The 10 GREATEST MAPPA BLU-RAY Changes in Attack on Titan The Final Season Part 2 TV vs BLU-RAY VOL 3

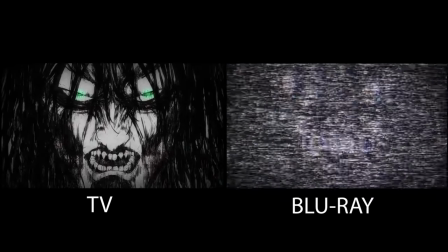0s
So then, the greatest Marpa Blu-ray change has got to be Shut up and sit down
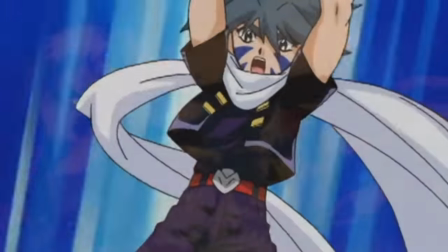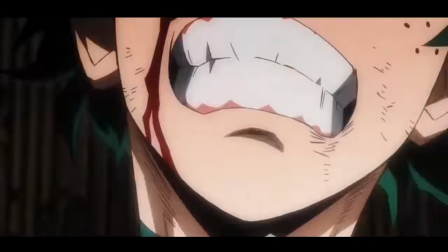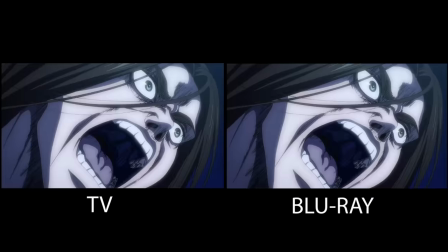15s
Yo what's good as the board of the views And after talking about the top 5 worst Blu-ray changes I decided to rank the top
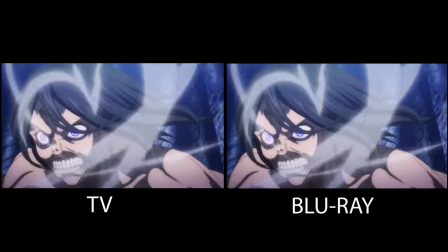22s
best Blu-ray changes Marpa did a fantastic job adding and really enhancing certain scenes So without further a poo,
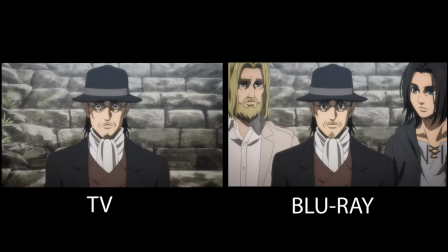29s
let's get on with this Number 10, adding Eren and Zeke next to Grisha There is a specific shot in the manga where you do see Eren and Zeke
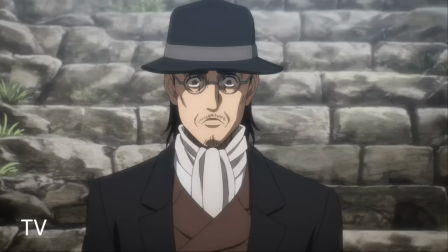36s
stalk Grisha and originally in the anime we didn't actually get to see a moment like that so I was really impressed that they actually went
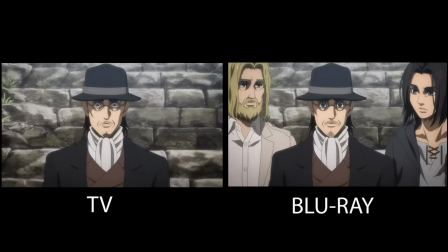43s
ahead and animated Eren and Zeke in that shot as well as refining Grisha's face in this scene.
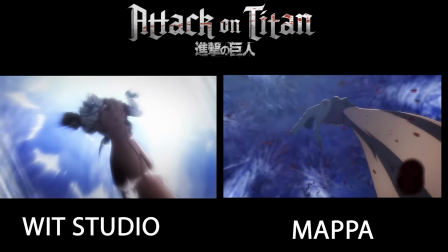49s
Number nine uncensored the royal family now even though the Marpa version of Grisha's massacre on the royal family is a little bit gorier in
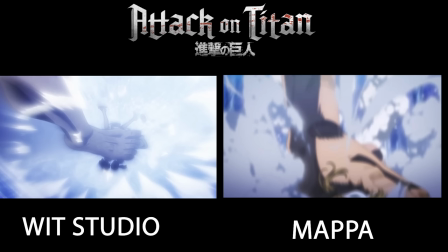57s
the tv version compared to the Wit Studio one back in season three it was still censored in some areas and I am glad that they uncensored it showing the
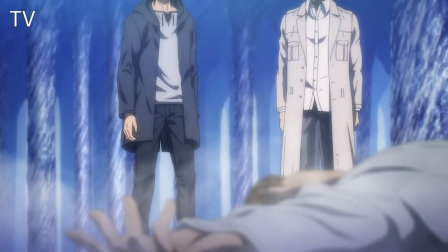65s
brutality and just the horrifying nature of what Grisha has done to this family.
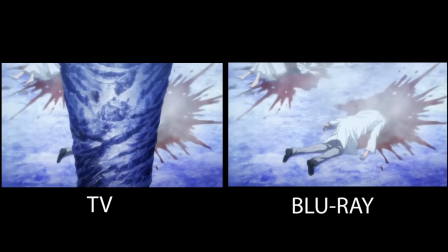71s
I mean bloody hell some of these shots look bloody gory. Number eight, Eren looking sad looking at Carla.
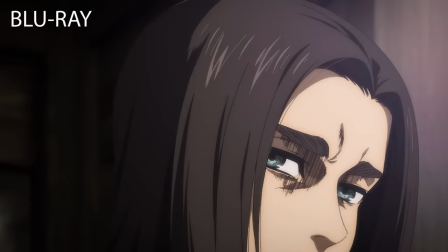77s
I love how they slightly changed Eren's expression in this shot showing how he does feel some sort of emotion looking at his
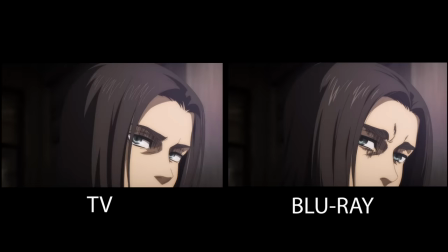84s
parents in the past particularly Carla whereas his TV counterpart looked really stone cold so I'm glad they humanised Eren in this shot.
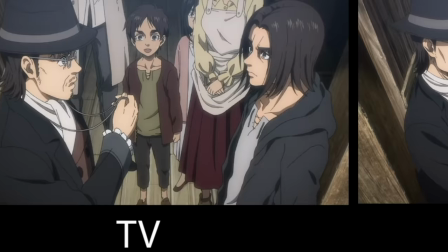92s
Number seven, Grisha showing Eren the key. When I first saw this still in the TV version, I thought it looked bloody rough.
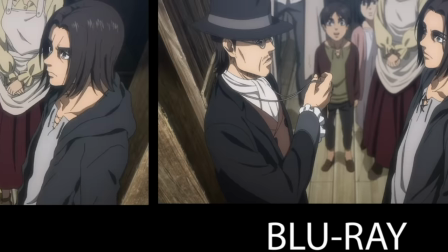98s
The character designs were slightly off model, but I am grateful that they enhanced and improved this shot, redrawing baby Eren and Mikasa's faces as well as Grisha and Eren.
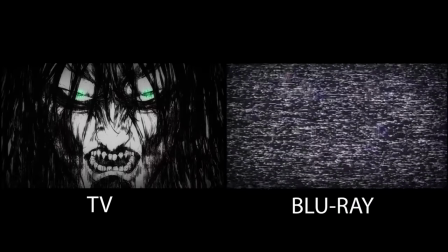107s
Number six, Eren's Founding Titan's new animation. I am really pleased that they animated the hair of Eren's Founding Titan in the Blu-ray.
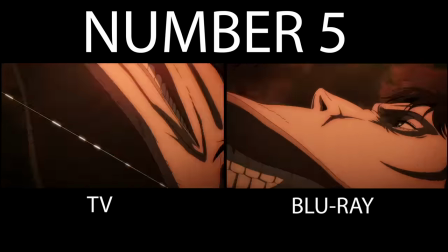115s
Number five, Mikasa and Ama's new animation.
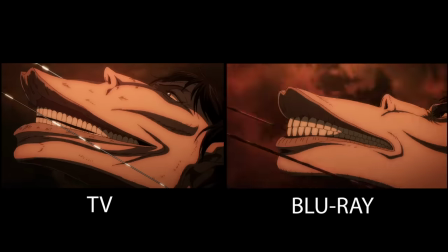118s
This was always a sequence that I always imagined Marpa to reanimate but I wasn't 100% bothered by the TV version.
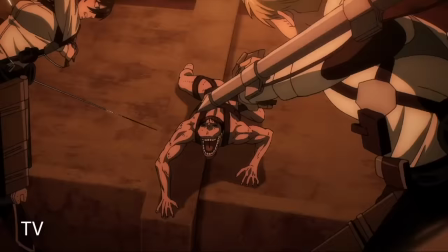125s
But I am super grateful that they went ahead and reanimated this scene making it look a lot smoother, adding keyframes and redrawing certain key poses.
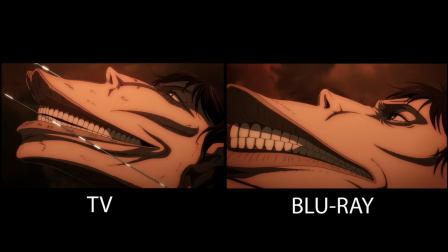134s
While the redraw on Peek's car Titan design wasn't 100% necessary, the new design is a lot more refined than what came before it in the TV.
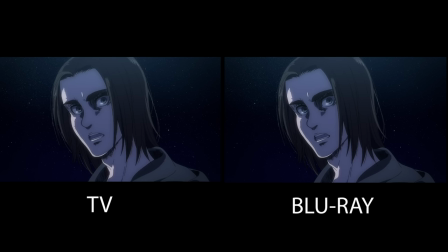142s
Number four, Eren's face in Paths. While I did expect Marpa to redraw some of the other faces of Eren in Paths,
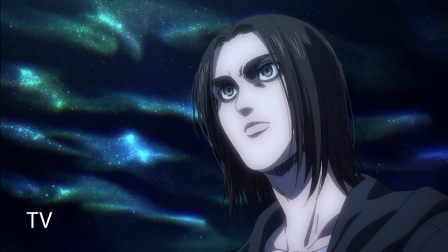150s
the other shots of him, I am so thankful that Marpa redrew this key shot of Eren looking up at the Paths tree.
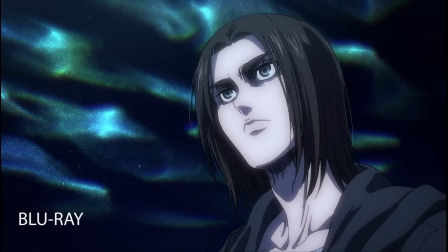157s
I always just found his chin to look way too round and too chubby looking. It just didn't fit his overall character profile.
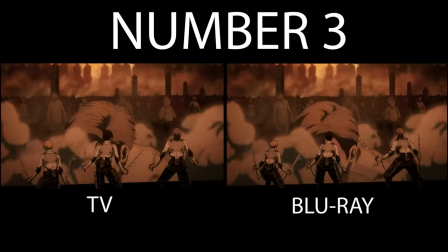164s
Number three, we got the Better Call Sword Titan design.
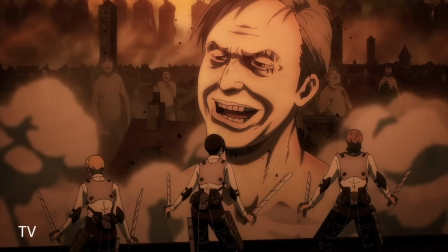166s
Yeah, the anime version just didn't hit it for me when I first saw it it didn't look like the manga and it just looked a bit generic in my
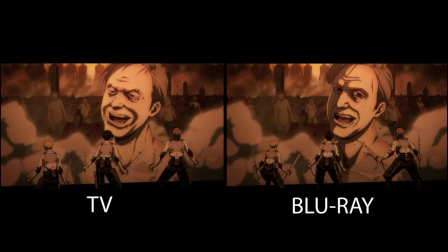173s
opinion but the blu-ray truly enhanced it and really captured the look and feel that itiyama initially drew in his manga i love how
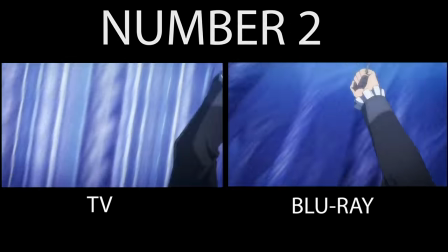180s
they added more shading to his face as well at number two we got grisha stabbing his hand while the tv version isn't initially bad i do feel like the blu-ray enhanced it a bit more adding more keyframes and smoothing out the motion we even see more of the blood as he's stabbing
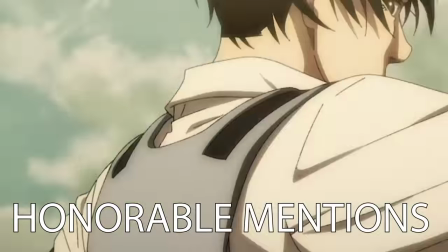194s
his hand as we don't see that in the tv one before we talk about number one let's talk about some honorable mentions.
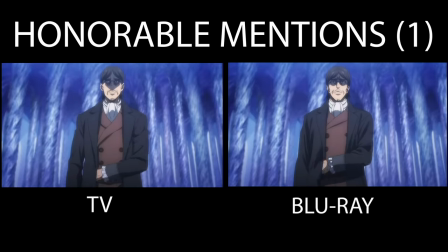199s
Every single shot of Grisha Yeager's face in episode 79.
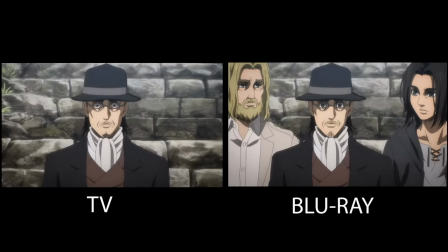203s
Apart from that one shot of him where he has shadow under his eye, I feel like every single shot of him in that episode in the Blu-ray version just looks a heck of a lot better.
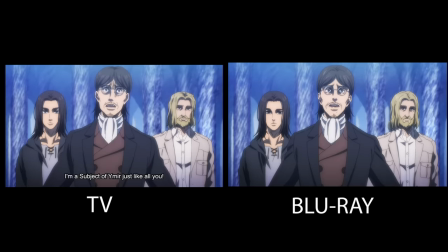212s
I always found his art to look quite off-model at times when I first initially watched the episode on TV,
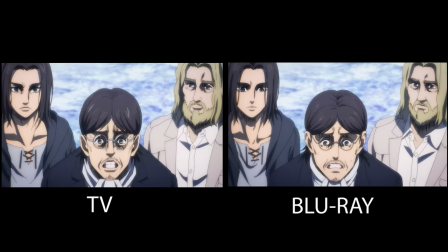218s
but this Blu-ray version, they really did justice to Grisha Yeager's face, reducing some of the streak lines and also better their drawn expressions.
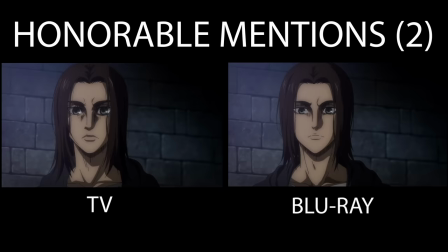226s
While this shot of Eren isn't a huge difference from the TV, it's slightly cleaner than the TV.
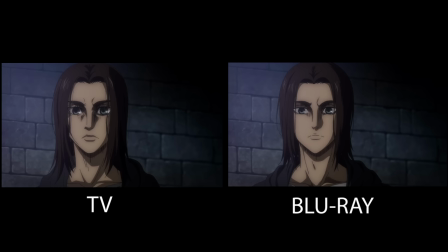231s
There's less lines going under his eyes and his nose is a little bit more in proportion to how he actually looks.
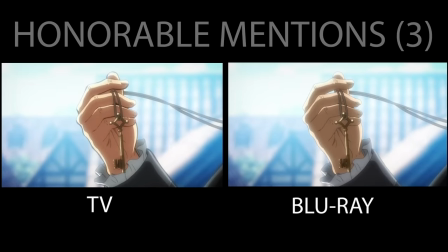237s
Grisha's Marpa Keyhand. I do like how they reanimated the scene as the Wit Studio version is a little bit jarring
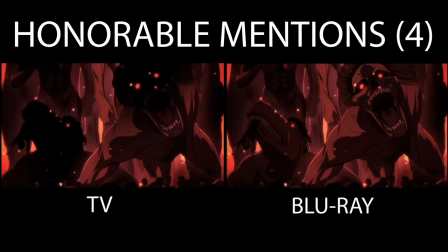243s
in this scene as the art styles are quite different and removing the filter on the OG Titans.